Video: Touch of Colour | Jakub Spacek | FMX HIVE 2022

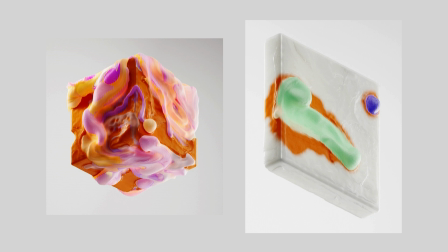1480s
So I wanted this sort of orange wave spill over the
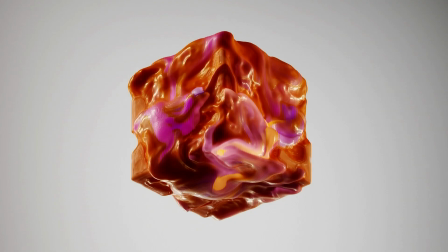1485s
whole shape eventually, but it would be too orange, what do you say? So
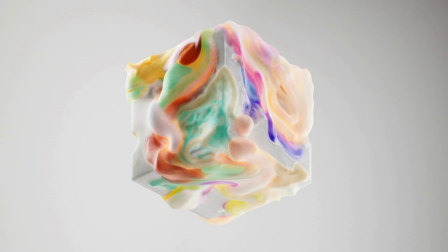1490s
gradually, I was just toning it down a little bit and started visiting some
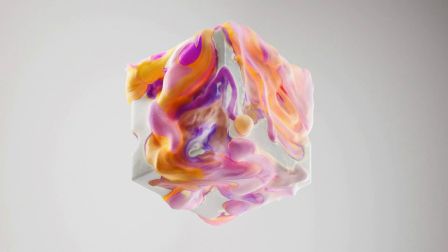1495s
color themes and sort of combination of shades that would work together. And
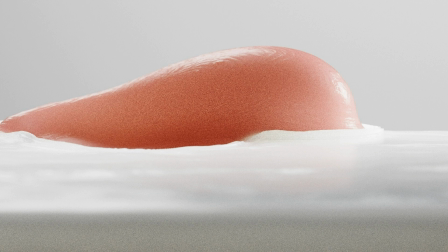1503s
Now I'm just going to show you shot by shot how it sort of evolved into the final stage.
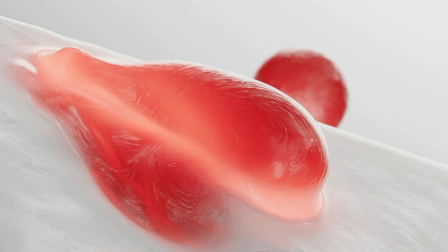1509s
So this shot was bothering me for a long time, so I started implementing different camera angles, and then I noticed in some angles you will be seeing these droplets being spawned, so you just have to delete them.
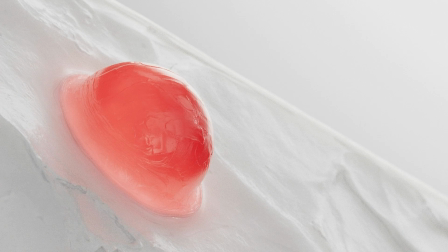1522s
And eventually everything came together fine. I really was happy with this angle, and all of the animation I was trying to combine it and connect it with this sense of rotation.
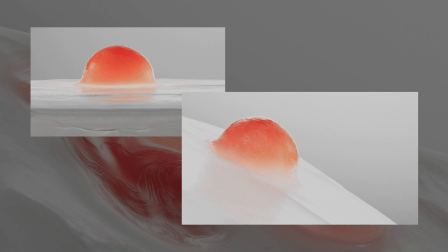1534s
So all the shots had this sort of connectivity with the next shot and the next shot.
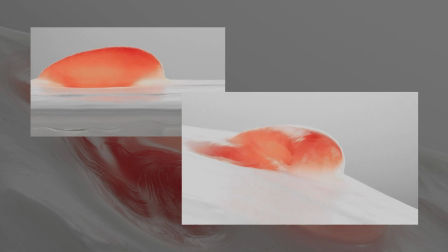1541s
And here are some of the previous iterations of the first shot.
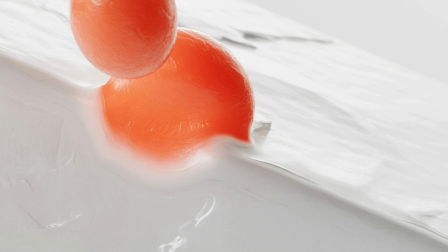1546s
And the next one, this was really fun to play with. In this stage, I started to playing around with the idea,
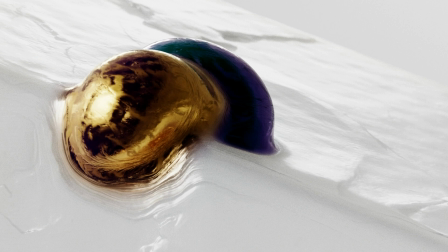1553s
started mixing in some metal materials, and again, something that we wouldn't normally see happening.
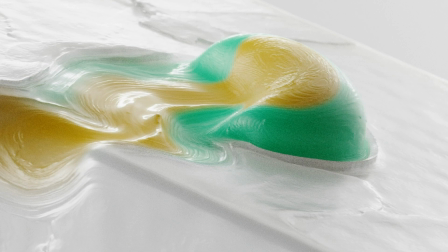1560s
So it was a lot of fun to just search for the right sort of colors and materials and values.
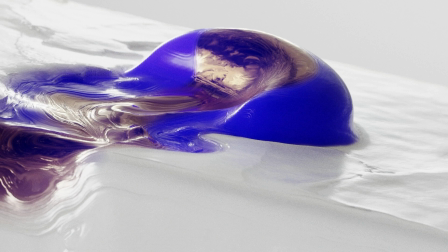1567s
And I had really, what I usually have as an issue is like finding the stop and deciding what will be the one that I like the most,
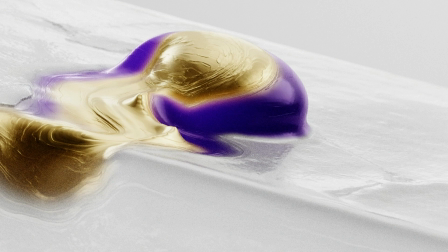1576s
or what should it look like. So yeah, and this was the final sort of look.
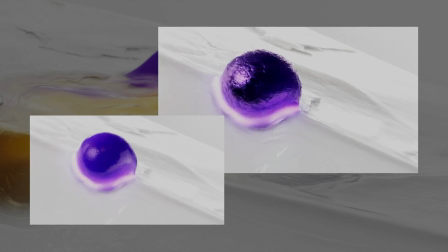1584s
And here are some of the previous iteration.
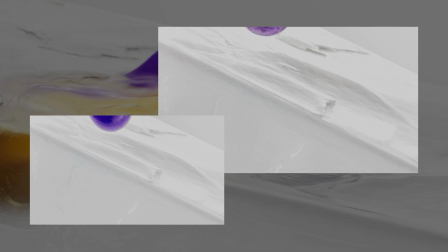1587s
And sometimes using everything isn't always the best, so the heat map didn't really work for me here,
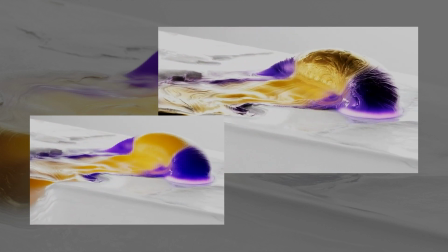1594s
and I was thinking it can evolve over the course of animation.
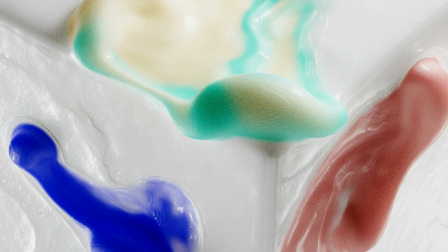1598s
And shot 3, I really like this one because we can see 3 planes of the box and each motion is different, so there was a lot of experimenting with this.
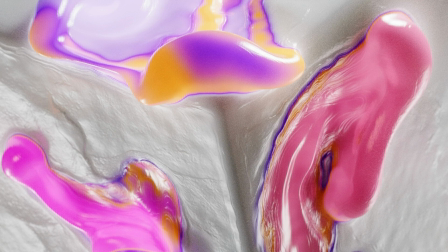1607s
And Redshift, that's something I didn't mention. It's all rendered in Redshift, and it gave me a lot of good tools to play around and split the colors and sort of have a lot of control over the shader.
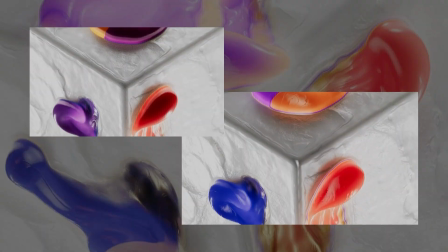1621s
And here we can see some, again, previous version of the shot.
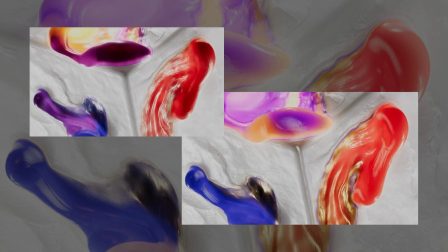1626s
So I was playing around with the metallic moments and how it sort of emits the emission of the temperature.
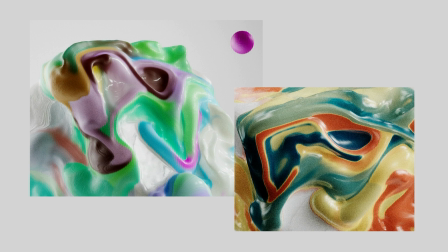1634s
And in shot 4, I had this little break and started to experiment with different color theme, and
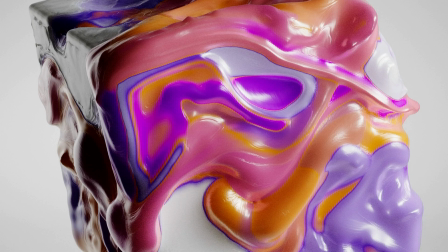1643s
eventually I sort of stick with my chewing gum mix, and gradually again started to implement the metallic shader and this sort of heat map,
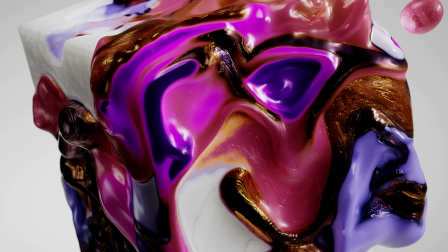1651s
and comparing how these elements would work together in the extreme moments.
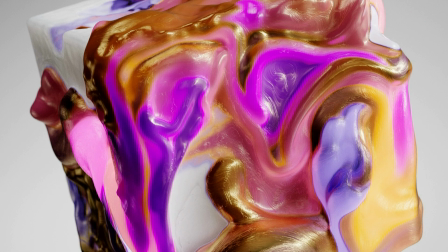1657s
So it's a lot of sort of fun when everything works and you have your simulation done to just play around with the final stuff.
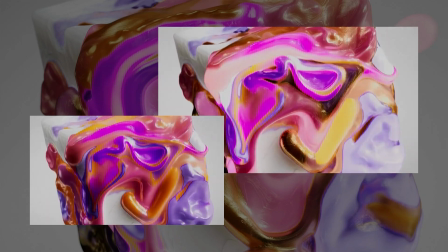1666s
And here you can see with and without the sort of metallic shader.
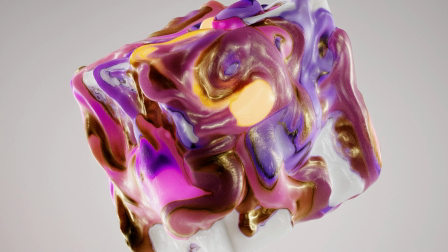1672s
And the last, next shot, everything was working sort of out of the box.
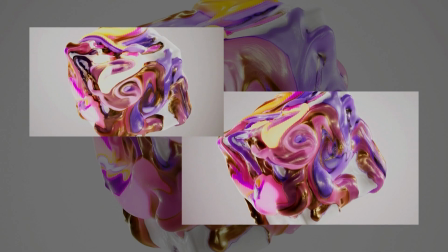1678s
So I was just looking for the right angle to sort of complement the animation, so it would sort of finish into the next shot in the right way.
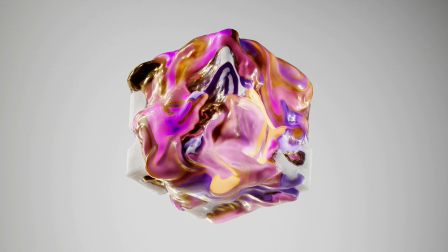1688s
And this was the final moment with and without the metallic material. So now I'm going to talk a little bit about the sound design, and it was done in collaboration with Jonas Stegenfeld. He's a Swedish composer, and we had a lot of fun with developing the sound design. Definitely check out his page.